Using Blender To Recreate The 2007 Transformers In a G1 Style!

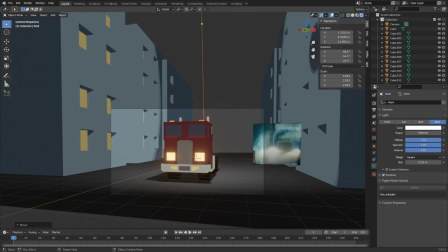Then finally, we gave the buildings line art so it matches the Optimus.
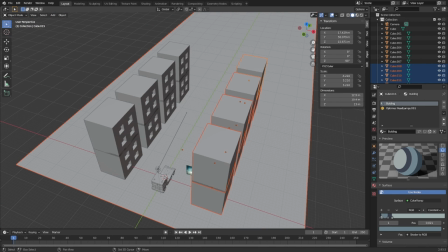Now, this is my first time properly animating anything outside of a spinning badge and a very jank robot intro,
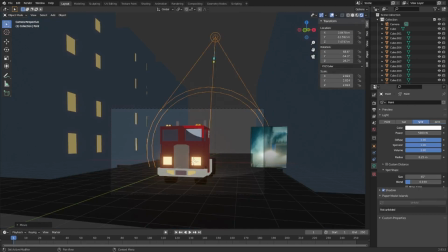so I'm still learning a lot. I did find out that you can basically keyframe anything.
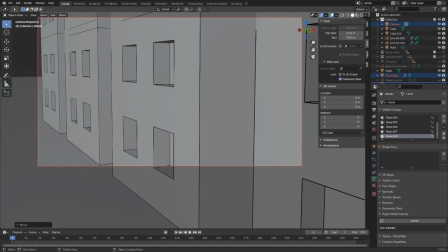I set the initial keyframe so that the truck was on the far side of the buildings, then I would get it to bring closer, and we can also keyframe the camera to slide with it.
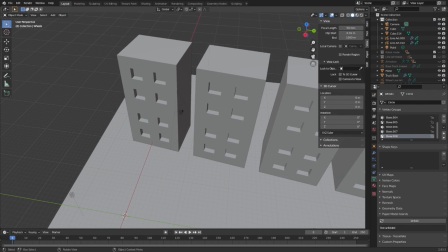Plus, we need to also do stuff with the lights.
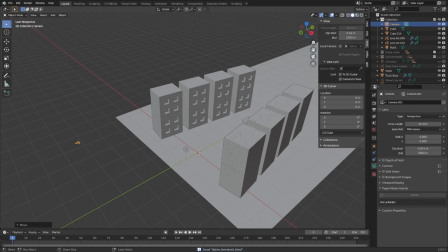The way I've set up my shaders, they're very sensitive to going very dark very easily, and it's not really what I want.
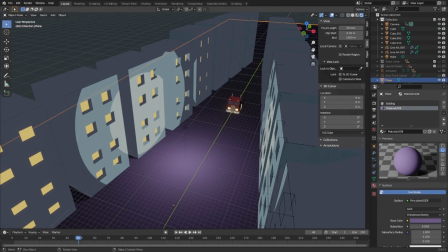I could tweak with the shaders and I could fix it, or I could just move the light with it. Now, once we got the truck where we want it, we need to make it transform. That's when I got in my Optimus model, and I wanted to swap them out.
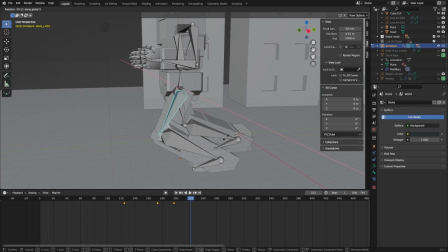I did 2 things for this. I figured out that you can keyframe when an object is rendered.
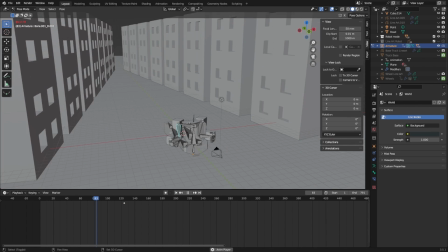So basically, the entire time, that half meshed up Optimus that's getting ready to transform is always there.
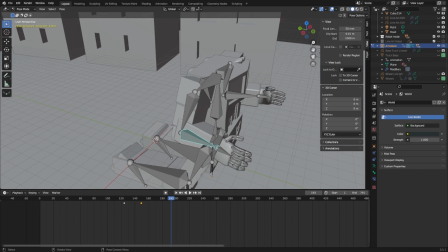It's just that you can only see the truck. Then once I want it to swap, I stop rendering the truck model and swap it out with a robot.
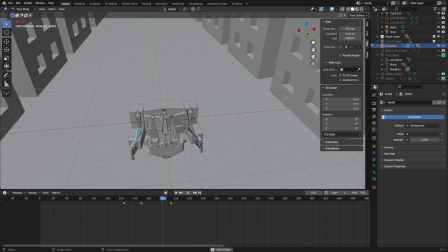And I could do other things as well, like quickly moving them under the ground so you can't see it.
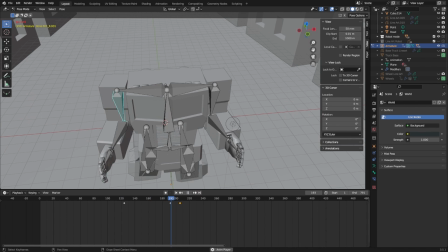Now, in retrospect, I should have made a third model that was a mishmash of the two,
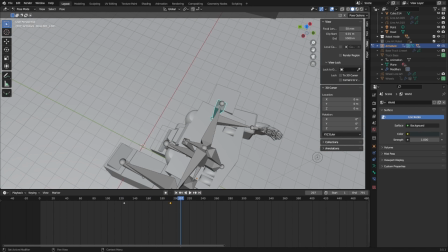because the transition between it is not as smooth as I was expecting.
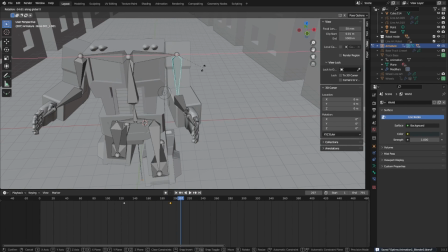The proportions of the truck on the robot mode is a little bit different, and it's very jarring.
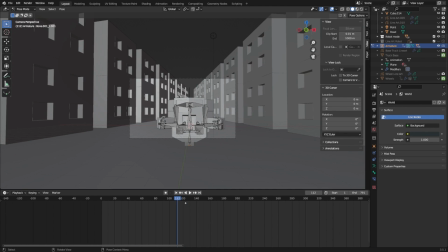So I might need to make a third model at some point soon.
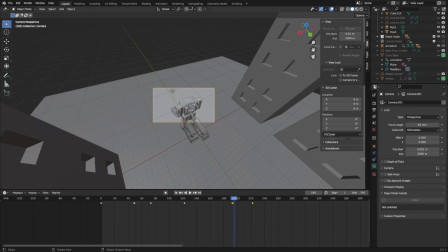Now, he transforms differently to the Optimus in the movie, but some of the key things, like the arms moving out and stuff like that, we could still totally do.
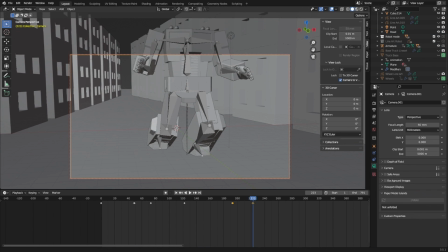This is just a matter of using the shoulder bones and everything, making sure that you use the waist to slide everything up, and then we'd move the legs accordingly. This is when inverse kinematics would have been super useful, because then I could have just moved the foot and everything would have went.
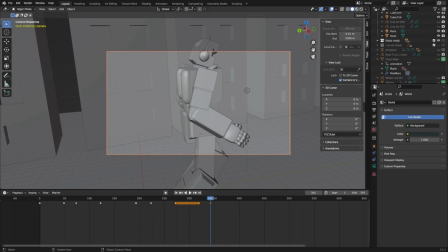But instead, I fiddled with it. The entire time, I'm also moving the camera. If we keep the camera static for too long, it's gonna look boring. Now, I did think that I could be super clever and have it where if I wanted the camera to move to a next scene,
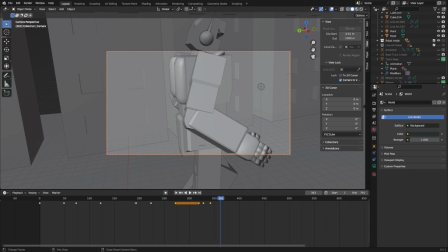like I do with my toy reviews, I could just have it set to 2 keyframes to move super quick.
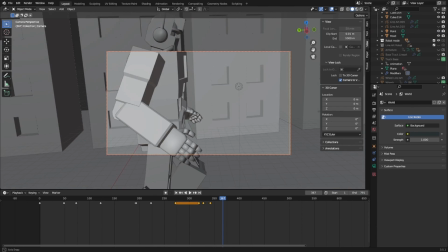Sometimes this would work. As you'll find out later on, sometimes you see for a split second this smeary movement as it tries to get to that spot.
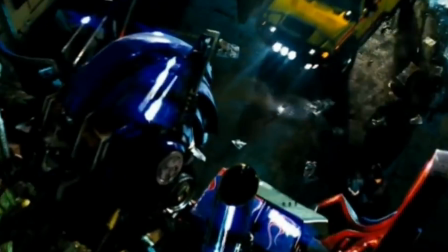The entire time, I'm referencing the original scene to make sure that I copy certain key aspects.
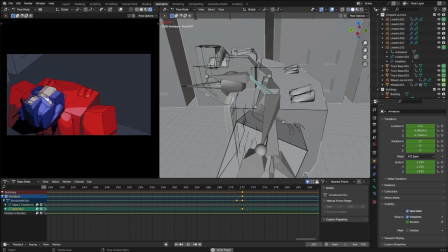For instance, the head rolling out of the back. Now, you might notice the entire time that it's being a little bit laggy. I'm pretty sure that I've done something wrong because my computer is fully capable of running it, but I think my models may be too detailed, or I've got some settings I don't need. If anyone has any tips on how to fix that, please let me know. But after a few days of animating and getting that all sorted, we were finally ready to hit render.
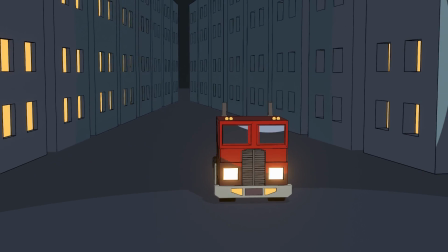The render took about just over an hour, and once we were done, it was fine to see the results.
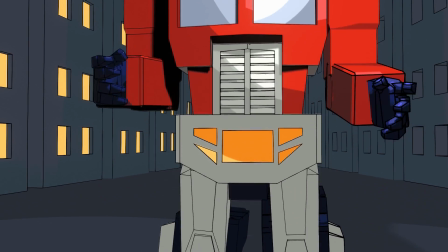Which, they need some work.
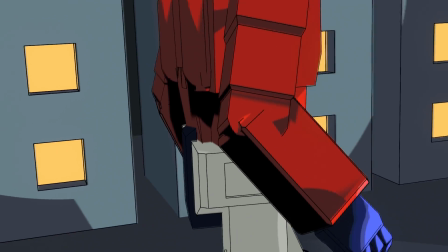Instead of waiting another hour to render it all again with some tweaks that I might not know work, I'm going to just import it into my editing software of choice, DaVinci Resolve.
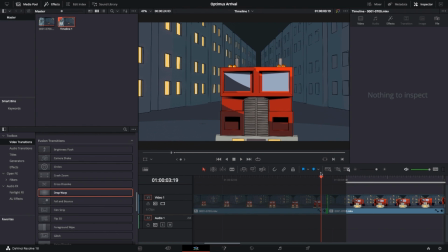With that, we can start clipping out the bits like the random super quick camera movements. We can adjust the timings a little better so it moves fluidly so the truck doesn't look like it's standing still. And one thing that was absolutely crucial was syncing it to the audio.
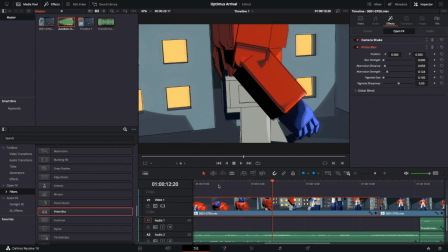This meant that I picked the point where the transformation sound starts, and then I would sync that to there, and everything else pretty much lined up.
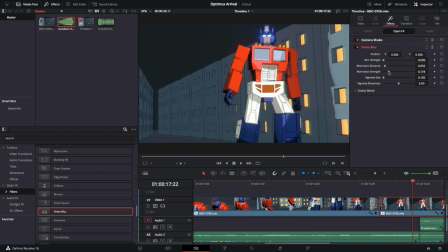The truck sounds before he gets there, the transformation sounds. The only thing I needed to sort is that my model transforms a lot quicker than Michael Bay's one.
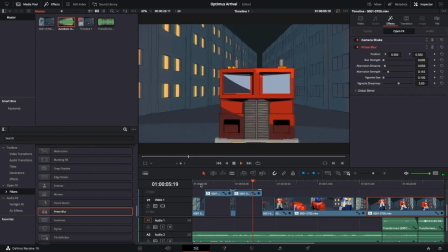So when I want him to talk at the end, with the mouth plate moving up and down, I had to chop out that audio separately.
My name is Optimus Prime.
Slot it in.
My name is Optimus Prime.
And then find the music that plays in the background, line that up to match the music in the background of the original film clip, and then try and edit it together as best as I can.
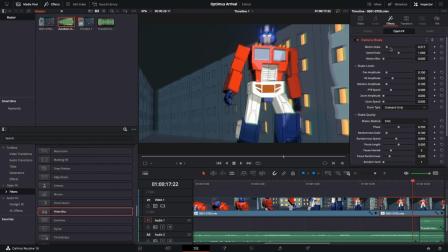It's not perfect, but it works. Once that was sorted, I get to add filters to the entire thing. I did vignette to make the corners super dark, and I also added a prism blur to give it slight funky colors on the edges, kind of like Spider-Verse, which is quite fun.